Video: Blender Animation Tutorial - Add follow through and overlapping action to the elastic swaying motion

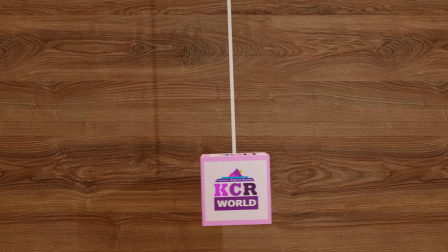(0:00)
Hi, in this tutorial, we will add a follow-through and overlapping action to the elastic swaying cube, which I did for a previous tutorial. You can find a link to that tutorial in the video description.
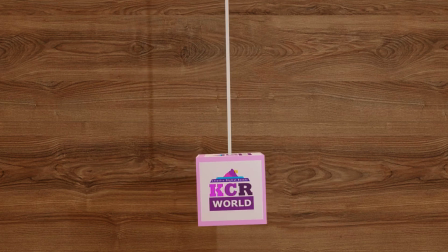(0:13)
Now, what this means is that as the cable swings the cube in one direction and changes to the other side, the cube will also rotate along with it.
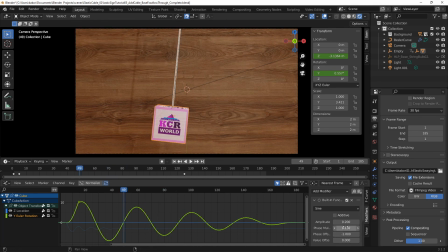(0:21)
And then we can also delay or offset the rotation of the cube slightly, and that will increase the effect of the overlapping action.
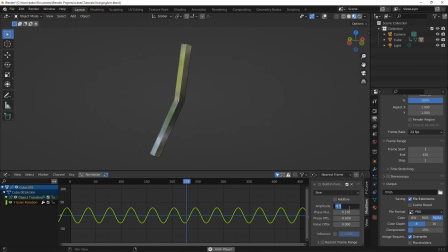(0:31)
Now, this is one of the 12 principles of animation and can be useful for adding more realism or for making the motion less rigid and more fluid, which can be pleasant to watch. All right, so let's get started. All right, first, let's select the cube.
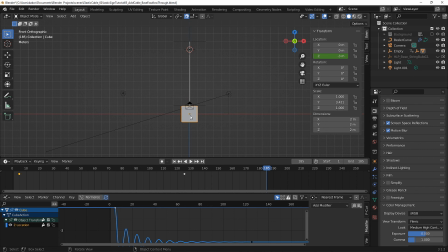(0:46)
And as you can see, the origin is in its center, but we want it at the point of contact with the cable. So first of all, let's select the empty here. Let's hit Shift S on the keyboard and let's select Cursor to select it. All right, now let's select the cube.
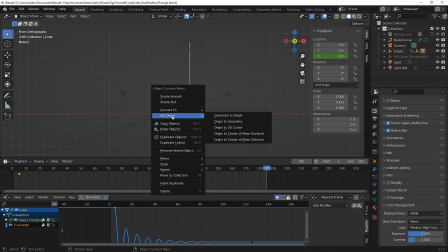(1:02)
Let's right click on it and then let's head over to Set Origin and let's select Origin to 3D Cursor. And next, we want to copy the F curve modifier on the support empty to the Y rotation of the cube.
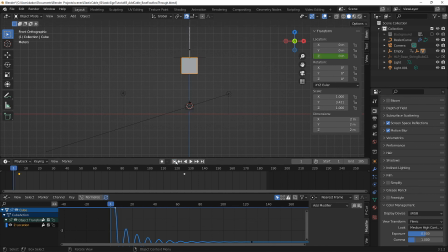(1:18)
Now, to do this, let's first head over to frame one and let's head over to the Y rotation, right click on it, and select Insert Single Keyframe. All right,
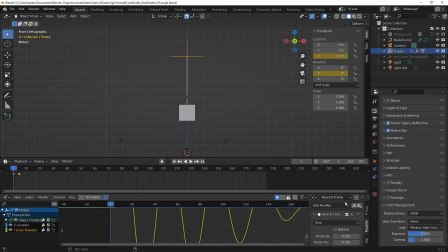(1:30)
so now let's select the support empty and let's head over to the graph editor and copy the F modifiers by clicking on this button. And next, let's select the cube. And let's make sure we have only the Y Euler rotation selected. And let's head over to the Modifiers tab and click on Paste F Modifiers.
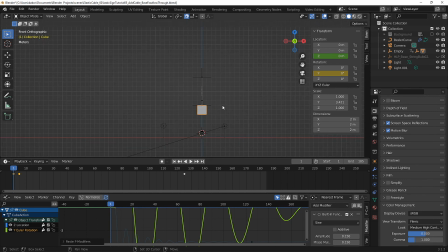(1:50)
And now if we should play the animation, as you can see, we have some slight follow-through and overlapping action on the cube. All right, now to increase the effect of this, I'm going to head over back to the Modifiers and increase the Amplitude 2.3.
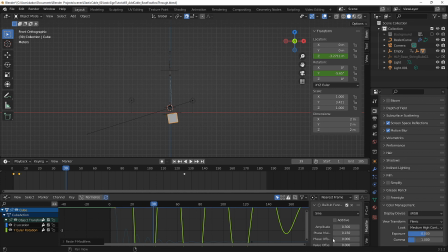(2:08)
And let's also increase the overlapping action by delaying the rotation of the cube to that of the empty. And so we are going to set this to a value of minus 1.5. And this will shift the graph of the rotation for the cube to the right.
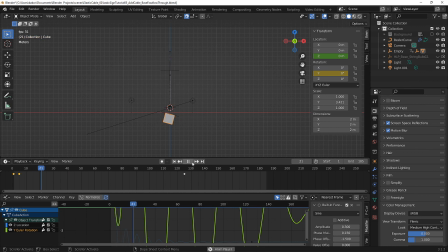(2:26)
Okay. And so now if we play the animation, as you can see, the follow through and overlapping action is much exaggerated. All right, now let's reduce this so that we have a more realistic result.
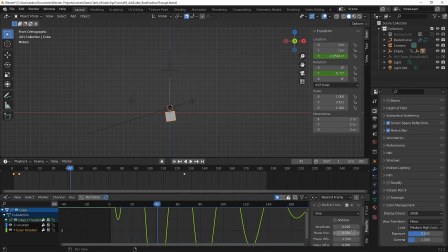(2:41)
So let's set this to 0.2 for the amplitude and let's set the phase offset to about minus 0.7. And next, let me bring back my background in the background collection
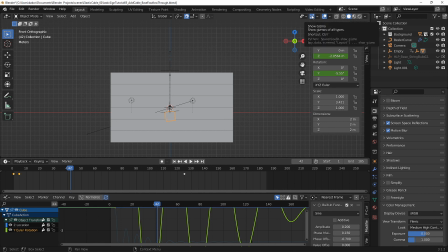(2:53)
and let's hide the show gizmos and let's also hide the show overlays.
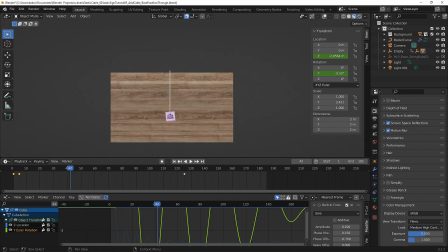(2:58)
And let's select the viewport shading and let's hit 0 on the numpad.
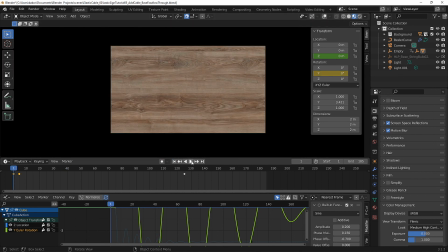(3:03)
And let's play the animation from the start. And as you can see, this looks really, really cool. All right, so thank you for watching. This is the last video in the series for the swaying elastic motion. Stay tuned for another simple animation tutorial series to be released soon.
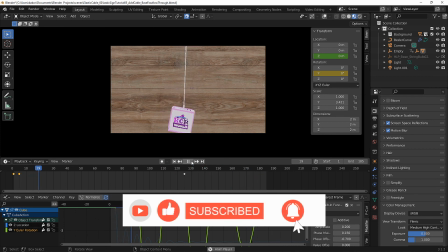(3:22)
Remember to like this video and subscribe to my channel and turn on the bell notification to get notified when I release a new video.